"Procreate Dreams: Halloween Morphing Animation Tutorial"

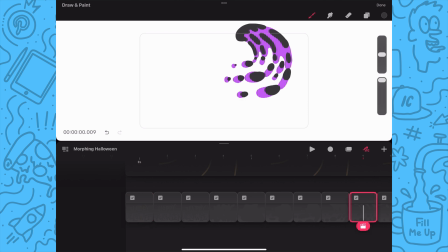495s
And then I'll do the same with the first key pose frame at the start of the timeline.
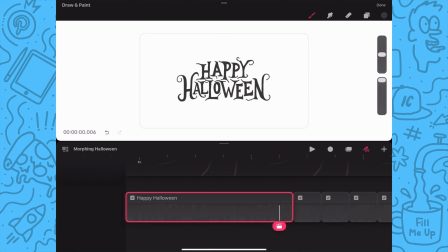501s
And as I'm reviewing the frames,
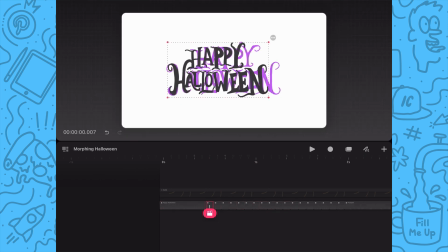503s
I'm going to also move the anticipation frame position over more to the left so the action is more noticeable.
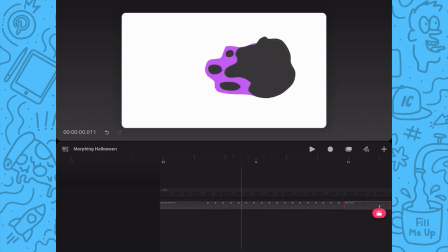511s
And now I will play back my animation.
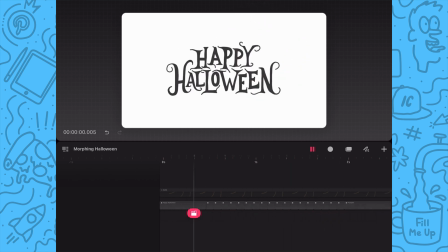514s
I like to review the animation after completing a portion to see if there's any elements I want to adjust before moving on.
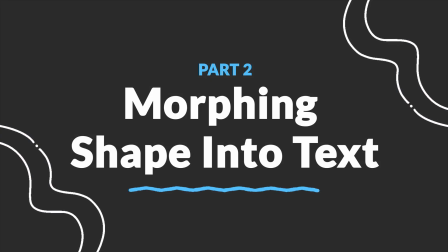523s
For the second part of the animation, I will be morphing the pumpkin shape back into the text. And for this morphing sequence, I want it to be different to create some interest in the animation.
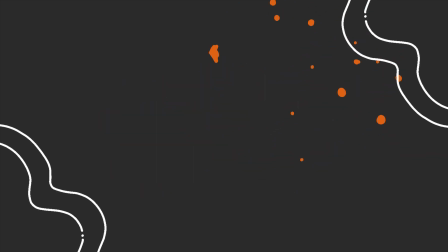535s
So I will have the pumpkin morph directly into the text instead of using a motion trail.
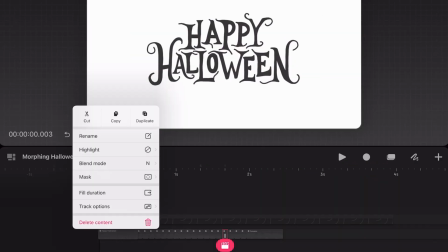541s
To help me make sure my animation loops seamlessly, I'm going to copy the first frame and paste it at the end of the animation.
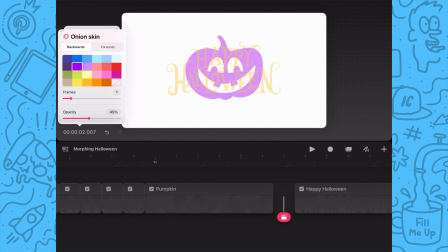550s
Okay, so now with the text in place, I'm going to go back into the flipbook mode,
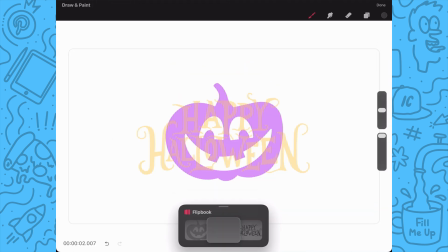556s
and just like with the first part of the animation, I will begin drawing my first new frame in between the second and first key poses. For this first in-between frame, I'm going to redraw the pumpkin a little wider as it will need to expand a little before it can form the text.
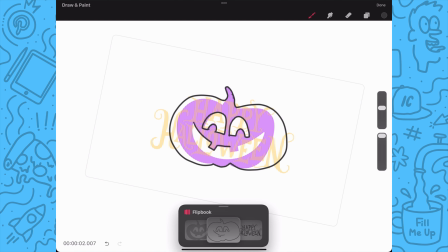575s
And then I'll go in and draw the outlines for the eyes and mouth and fill in the outlines. Next, I'll add a new frame and I'll draw a rough outline around the text while still maintaining a similar shape to the pumpkin.
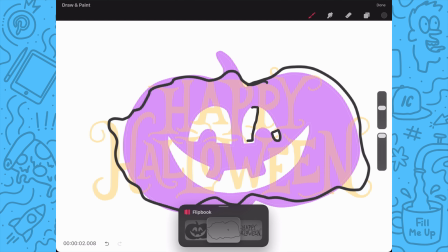592s
And as I draw the internal outlines,
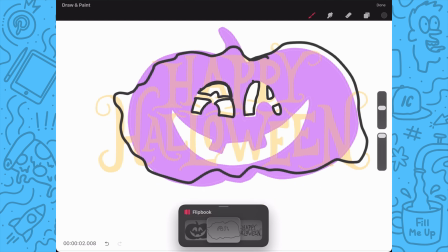595s
I will draw them around some of those text shapes and then fill in the outlines.
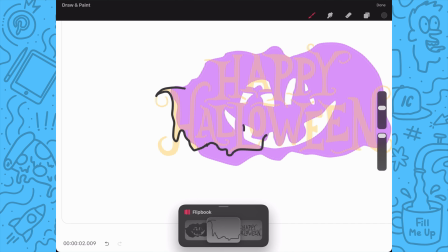602s
In the next new frame, I'm going to redraw the blob, but follow the outline of the text closer this time.
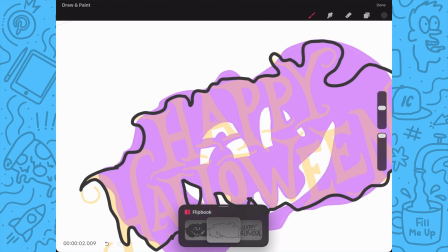611s
And I will draw outlines around the text on the inside of the blob.
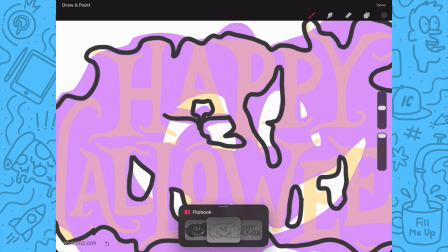617s
And this is to show that the blob is beginning to break apart into the text shapes.
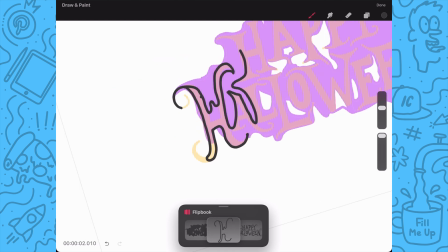622s
Lastly, I will fill in the shape. Next, I'll add a new frame, and this time I'm redrawing the letters merged together,
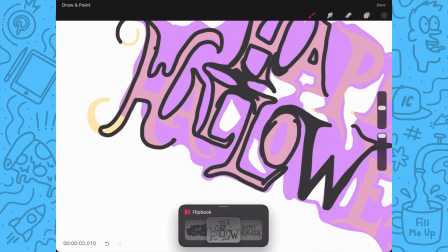631s
as I want to show in the animation that the blob is starting to form the letters.
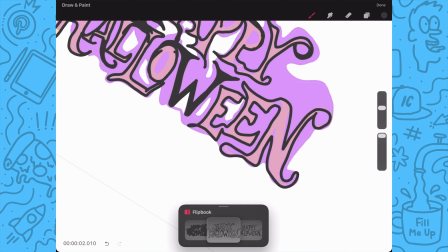639s
And just like with the motion trail,
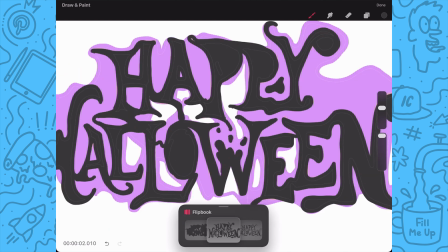641s
I'm going to create some small blobs and drops around and in between the main text blob.
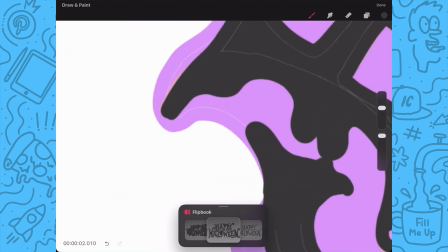648s
And as I go, I will clean up some of the areas where color drop didn't fully fill in,
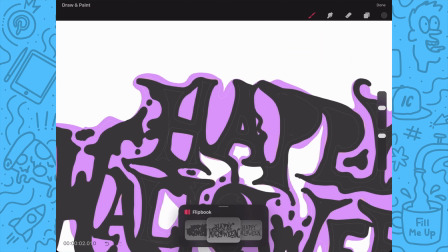655s
as well as add some more connected blobs.
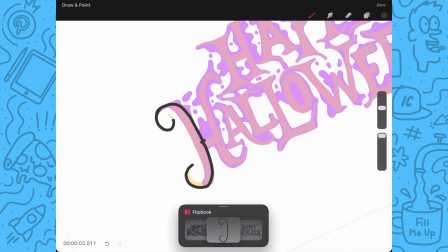659s
Once I'm satisfied, I'll tap on a new final frame and I will redraw the text.
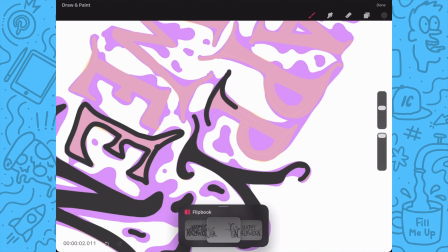665s
And I'm not going to try to draw the text perfect or fully complete, as it's still morphing into its final form.
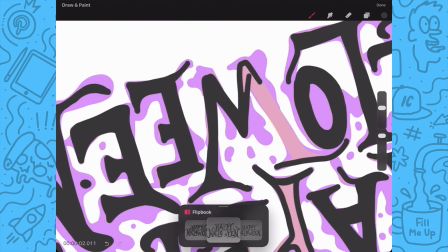672s
And as I go, I will also redraw some of the blobs a little smaller.
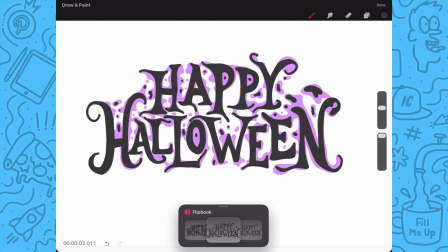678s
And that's looking good. Now I'll exit flipbook mode and I'll go ahead and
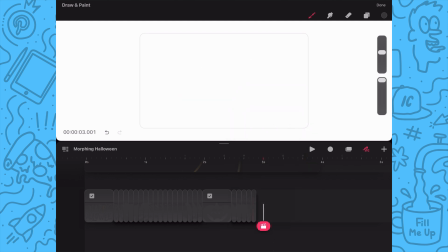684s
delete the duplicated first key pose since I won't need that anymore.
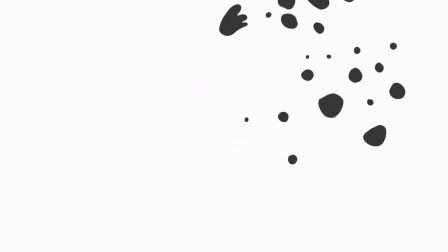689s
And now I'll play back my animation to review how everything looks.
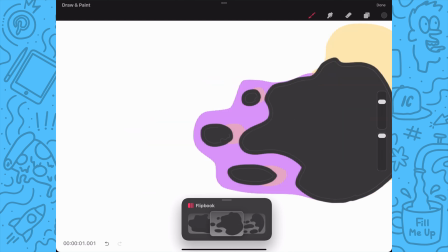694s
And after reviewing, I noticed that there's several frames that I need to clean up where the color drop didn't fully fill in the shape.
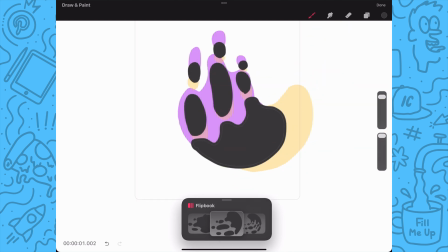702s
I typically don't worry about fine-tuning my animation anyway until I have it in a final spot.
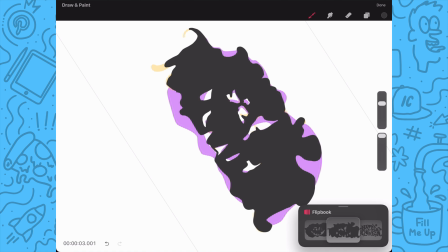709s
So now's a perfect time to go in, enter the flipbook mode, and then just go through every frame and touch each of them up.
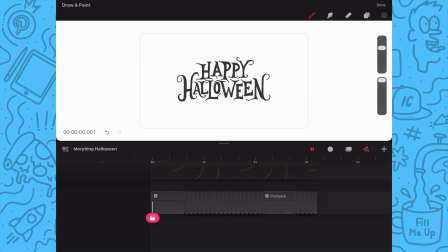723s
And now that I have that done, I'm gonna go and I'll play it all back to review how everything is looking.
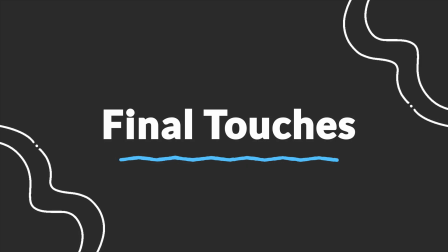730s
And that's definitely looking a lot better now. Last thing I'm going to do is add an orange background.
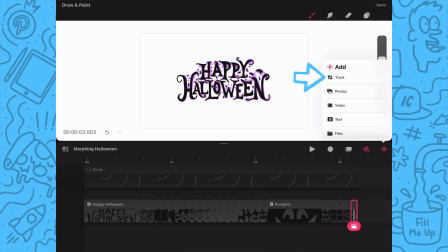737s
So I'll tap on the plus icon and then tap on track to create a new empty track.